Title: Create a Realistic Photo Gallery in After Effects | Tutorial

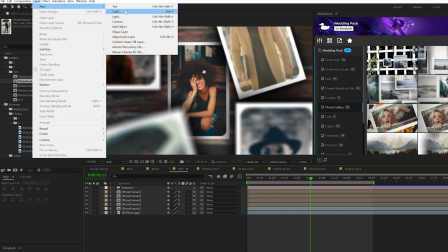(8:14)
So what we'll do is come here to layer new null object, and we'll essentially parent the camera to the null,
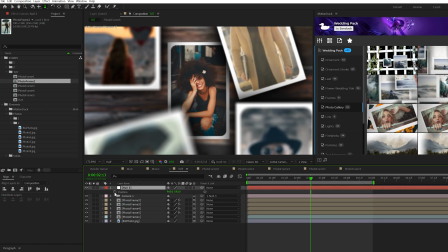(8:19)
and we'll hit P on our keyboard for position, alt click the stopwatch, and we'll type in wiggle, open parenthesis 0.5 comma 200. And this will give it that camera shake movement that you see in the preview here.
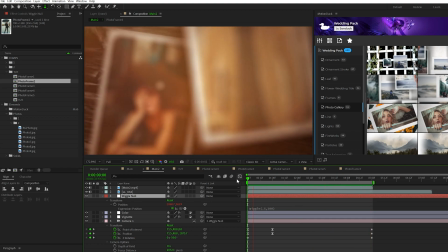(8:30)
And now the next thing I wanna talk about is taking this next level with some color correction and also an overlay asset.
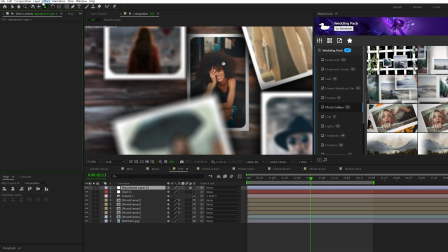(8:36)
So I like to come here to layer, new adjustment layer, and then go to effect, stylize, and grab CC vignettes.
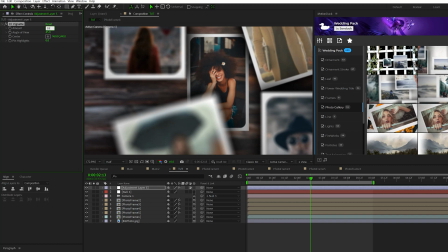(8:43)
And we'll set the amount up to say maybe 185. And this really does a lot to the composition.
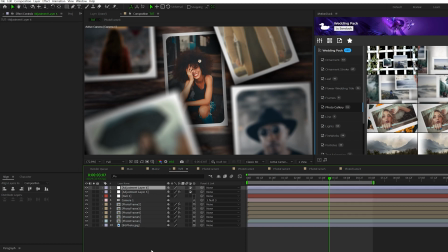(8:48)
I really like it. And then we'll go ahead and create another adjustment layer, and we'll go to effect, noise and grain.
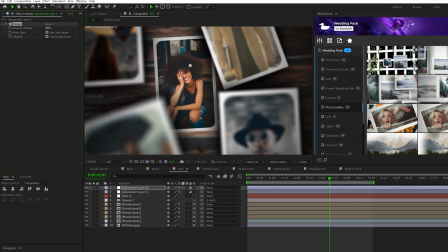(8:54)
We'll add some noise to this, set it to maybe 6%, uncheck use color noise. And this will make your scene a little bit more gritty, vintage, and I guess more authentic. And then go to effect, color correction, curves, and we can kind of tie in all the color correction of the photos together.
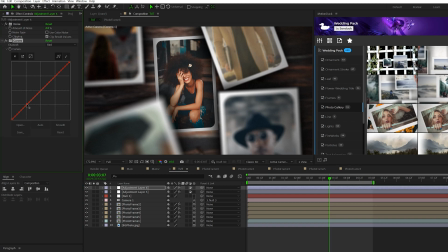(9:08)
So we'll say to the red channel, and ultimately there's no wrong answer we can do here, but I'll go ahead and just bring up, I'll add a point and bring this up, go to the green channel. Maybe I'll bring this down by a little bit, go to the blue channel and I'll bring this down as well. By bringing the red channel up and the green and blue channels down, this will give it more of an orange sort of look.
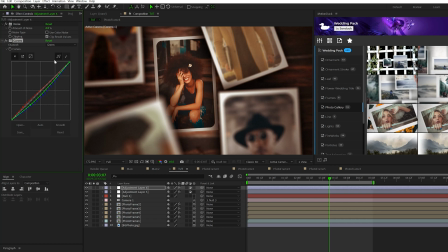(9:25)
So it's really up to you what type of look you want it to have. You can make it look more blue, more cold, whatever you want. Just go ahead and mess around the curves effect so you can tie all the photos together.
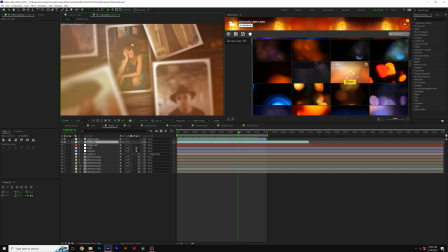(9:34)
And the last thing I like to do is add a light leak to our composition, which is from our Cinematic Light Leaks pack, but you can just download the project file for free and you can get the one that we're using in this video.
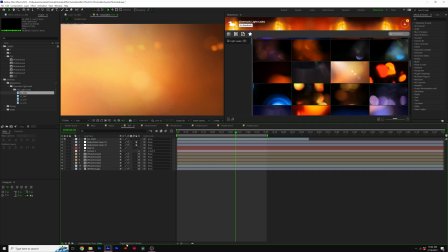(9:42)
So I have it right here. I'll bring it on top of my composition and I'll toggle through some modes until we see the blend mode, set it to screen.
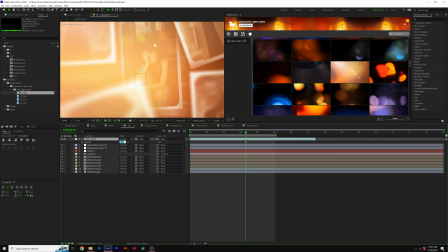(9:48)
I'll set the opacity down to maybe like 25 to 50%, somewhere in that range.
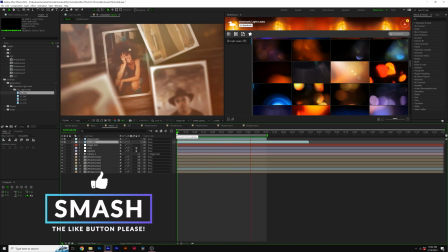(9:53)
And by using a light leak, it helps add atmosphere to your scene and really giving it more character and authentic design overall to your scene. If you end up creating any projects from this tutorial, please be sure to tag us and share your work on Instagram at SunDuckFilm. We love seeing your work. And if you're new to our channel, please be sure to hit that subscribe button as we post multiple tutorials every single week on After Effects, and always be creating.